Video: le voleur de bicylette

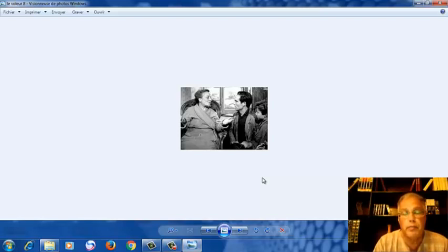4:05 Ayant perdu tout espoir, le père, qui ne croyait pas à la voyance, va se réfugier auprès d'une voyante, dans le but de savoir un peu plus sur la disparition de sa bicyclette.
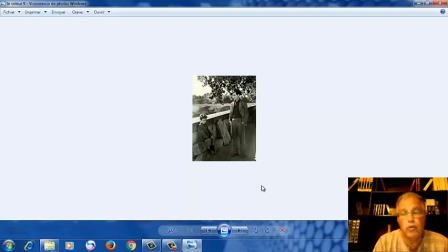4:25 Et bien sûr, pendant très longtemps,
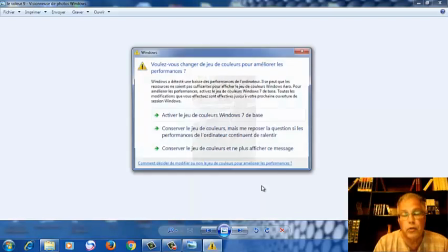4:29 nous aussi, nous allons accompagner, en tant que spectateurs, nous allons accompagner le père dans sa quête
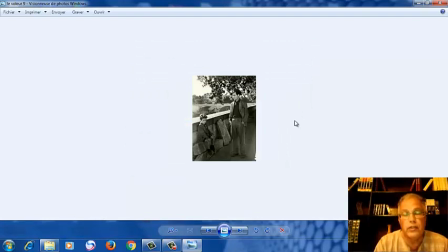4:38 afin de retrouver sa bicyclette. À un certain moment, Bruno, c'est le nom de son fils, avait perdu tout espoir, et ce qui explique un petit peu ce plan très significatif où on va le montrer assis.
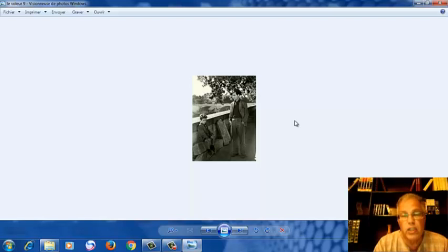4:54 Le réalisateur va cette fois-ci le cadrer d'une manière très significative, l'enfant est assis. Et quand quelqu'un est assis de cette manière-là, c'est quelqu'un qui a perdu tout espoir.
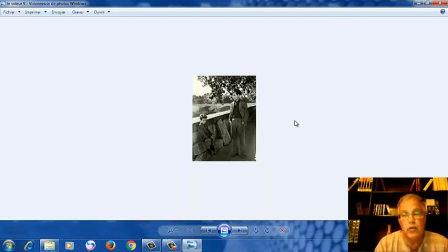5:06 D'ailleurs, il n'y a qu'à voir son visage, sa manière de s'asseoir. Et son père qui, lui, par contre, va garder un peu plus d'espoir.
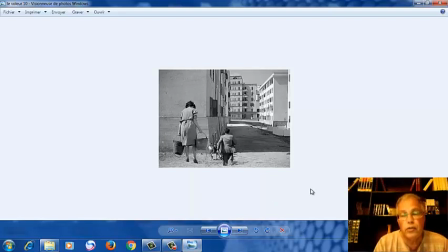5:18 Comme je l'avais dit tout à l'heure, il s'agit d'une famille très très pauvre. Durant la deuxième, juste après la Deuxième Guerre mondiale, c'est-à-dire que la société
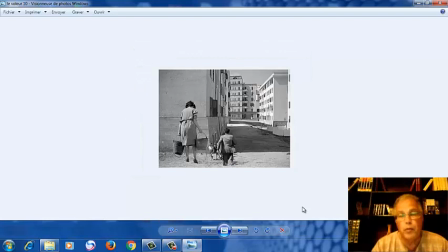5:35 vit très très difficilement, surtout la population, surtout la classe prolétarienne. Et il se trouve qu'il y a déjà un certain nombre d'éléments sur lesquels va insister le réalisateur pour nous montrer cette misère que vivait un petit peu la famille.
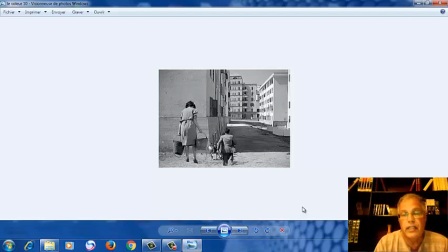5:52 Voilà la femme qui était en train de chercher de l'eau à l'extérieur, c'est-à-dire il n'y a même pas d'eau au niveau des appartements, parce que la famille occupe un petit appartement. L'eau, il fallait aller la chercher dans la source.
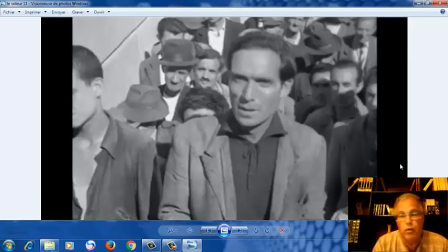6:11 Deuxième élément qui nous montre si bien cette misère que vivait une grande partie de la société italienne après la Deuxième Guerre mondiale est le chômage. On voit là toute une queue, d'ailleurs assez dense, concernant des demandeurs d'emploi.
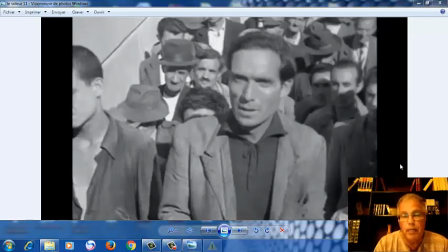6:31 Et parmi eux, notre héros, entre guillemets, c'est-à-dire l'acteur principal, ou plutôt le personnage principal, qui était à la quête depuis très longtemps, à la quête de travail.
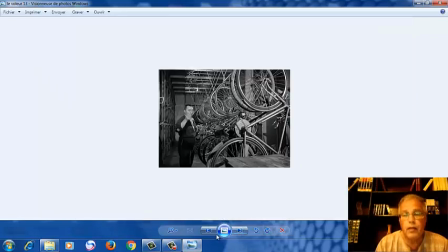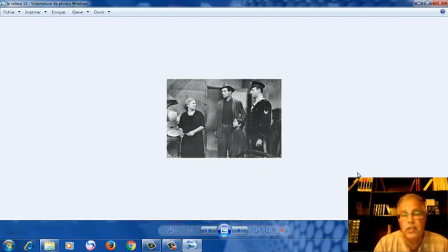6:50 Là, on nous montre aussi un troisième élément, parce que le voleur, on aimerait bien connaître un petit peu la situation du voleur qui a volé la bicyclette à ce personnage. Et il s'appelle Richie. Richie est le nom du personnage qui nous intéresse ici.
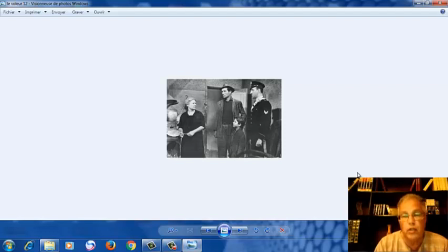7:08 Quand on va s'introduire dans la demeure du voleur, on va retrouver une situation aussi miséreuse que celle de Richie. Et voilà sa mère, d'ailleurs, qui va choquer un petit peu le spectateur en montrant des accessoires très très miséreux.
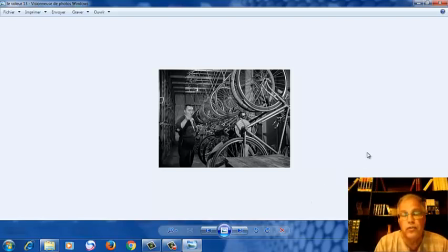7:30 Quatrième élément qui montre la misère que vivait la société après la Deuxième Guerre mondiale, et ce sont les gages. C'est-à-dire, voilà, il n'y avait pas la bicyclette que devait récupérer Richie, elle n'était pas disponible.
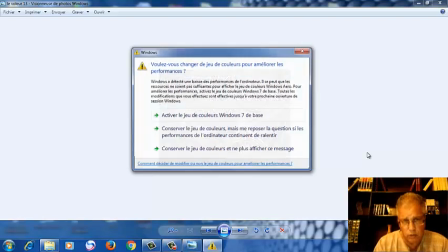7:45 La bicyclette, il devait la récupérer auprès des gages.
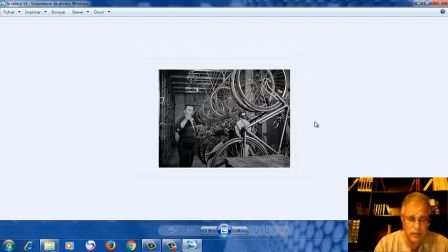7:50 C'est-à-dire, comme il était à court d'argent, il avait gagé sa bicyclette. Et bien sûr, le réalisateur va nous montrer tout un ensemble, toute une série de bicyclettes qui se trouvent dans la même situation.
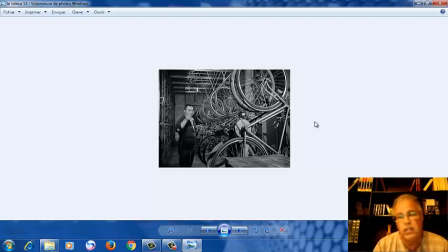8:05 Ce qui explique qu'il n'y a pas que Richie qui vivait cette misère, il y avait aussi beaucoup de gens qui sont dans la même situation.
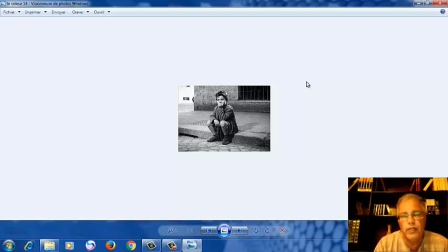8:13 Voilà l'un des plans les finaux. À la fin du film, l'enfant va perdre espoir, il va s'asseoir, ne savant plus quoi faire, il avait même perdu confiance en son père. Et dans ce désespoir, il sera rejoint par son père.
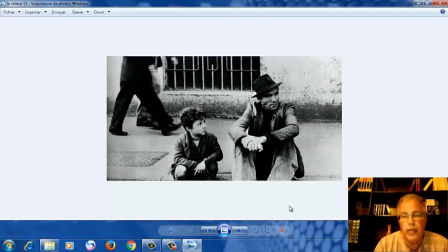8:34 Donc voilà un plan très significatif. Les deux personnages principaux, qui sont Bruno, l'enfant, et Richie, son père, ils sont saisis en plongée.
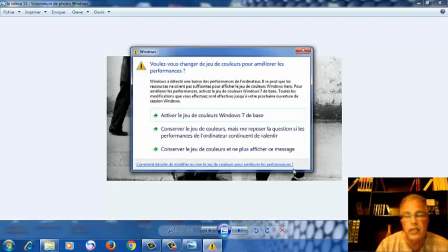8:46 Une manière de les écraser, c'est-à-dire eux-mêmes, ils sont écrasés
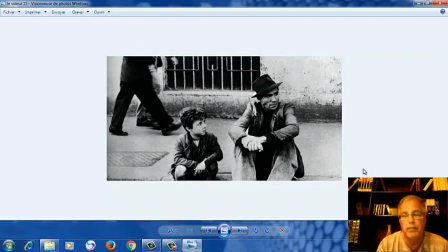8:52 par la société, par le problème, par les problèmes qui sont devenus très très lourds.
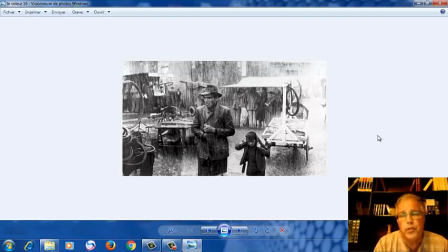9:03 Pour accentuer un petit peu cette détresse, la situation dramatique dans laquelle se trouvaient les personnages, plutôt la famille,
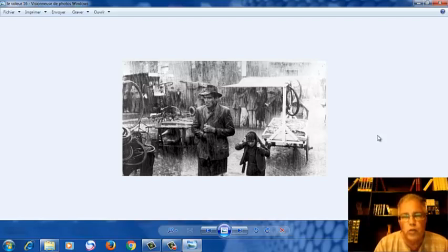9:19 le réalisateur va choisir une ambiance pluvieuse. C'est pour alourdir davantage, psychiquement et dramatiquement, et tragiquement aussi, la situation dans laquelle vivait la famille.
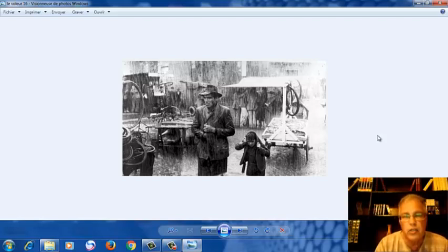9:32 Donc le choix de la pluie n'est pas tout à fait gratuit, c'est une manière de dramatiser davantage la situation.
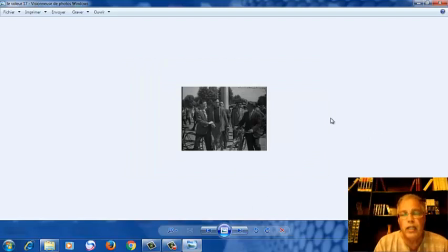9:44 À la fin du film, voilà presque la fin du film, Richie va essayer de voler une bicyclette, mais il est capturé par un groupe de gens. Ils sont là, presque en train de le lyncher, avant qu'intervienne son fils.
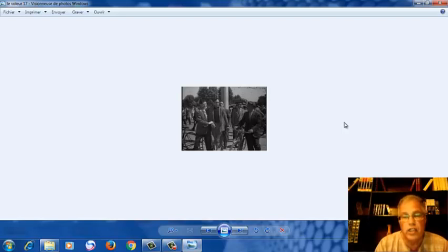10:01 D'ailleurs, il y a un plan très, très, très tragique qui donne une situation très, très dramatique de la fin du film que vous êtes censé voir.
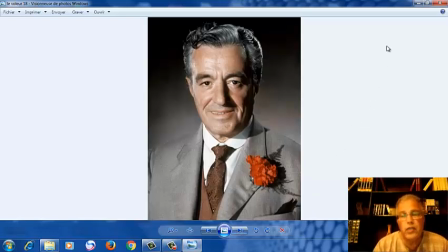10:15 Le réalisateur, c'est Vittorio De Sica. Vittorio De Sica, c'est un réalisateur, producteur, scénariste et surtout acteur. Il a cumulé à peu près 150 films, mais
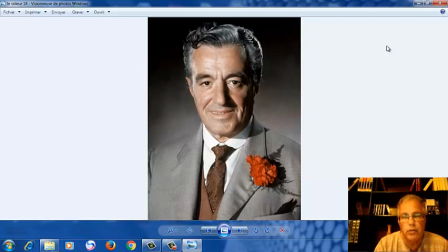10:33 parallèlement aussi, après un certain nombre de films dans lesquels il a joué, il va devenir réalisateur. Il est né en 1901, il est mort en 1974, donc il est mort à 73 ans,
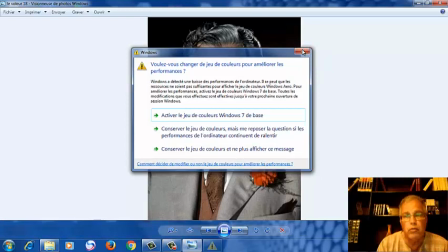10:46 après avoir joué dans un très très grand nombre de films, et surtout après avoir réalisé des films très très importants.
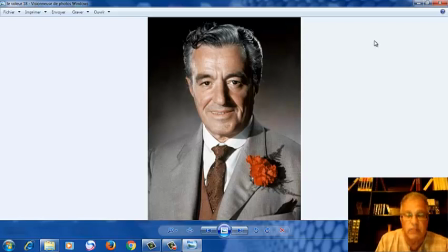10:53 C'est le seul cinéaste jusqu'à présent dans l'histoire du cinéma qui a cumulé le plus grand nombre d'Oscars concernant ses films. Il a obtenu 4 Oscars à chaque fois pour meilleur film étranger. Donc il participe en tant que réalisateur
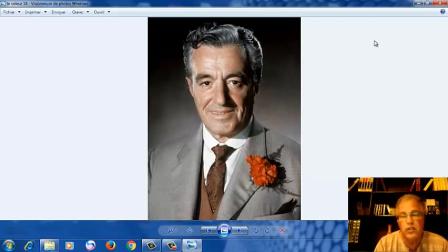11:13 italien à la course aux Oscars et à 4 reprises, il avait obtenu l'Oscar. Je peux citer pour La Cuchilla qui date de 1946, mais en 1949 aussi,
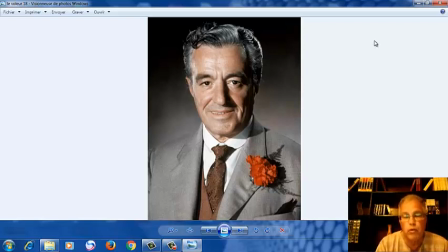11:27 il va obtenir l'Oscar du meilleur film étranger pour le film que vous avez eu l'occasion de voir, Le voleur de bicyclette.
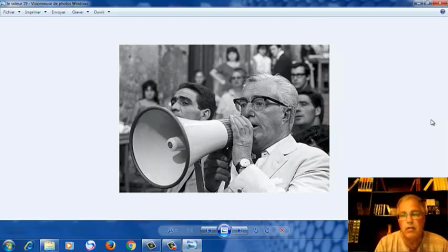11:38 C'est quelqu'un qui était très estimé dans la cinématographie italienne. Il a joué, ou plutôt, il a engagé des acteurs très très célèbres. Il a joué auprès des acteurs et des actrices très célèbres. Il a collaboré avec des cinéastes très très prestigieux de cette époque.
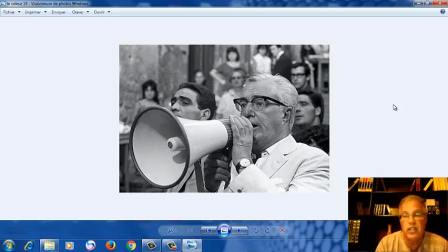11:57 Et en particulier César Zavattini, qui est le scénariste de ce film. Et bien sûr, ce film s'inscrit dans le cadre du cinéma néo-réaliste italien.
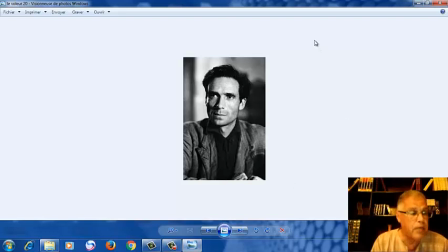12:15 Voilà l'acteur principal. L'acteur principal, c'est Lamberto Maggiorani.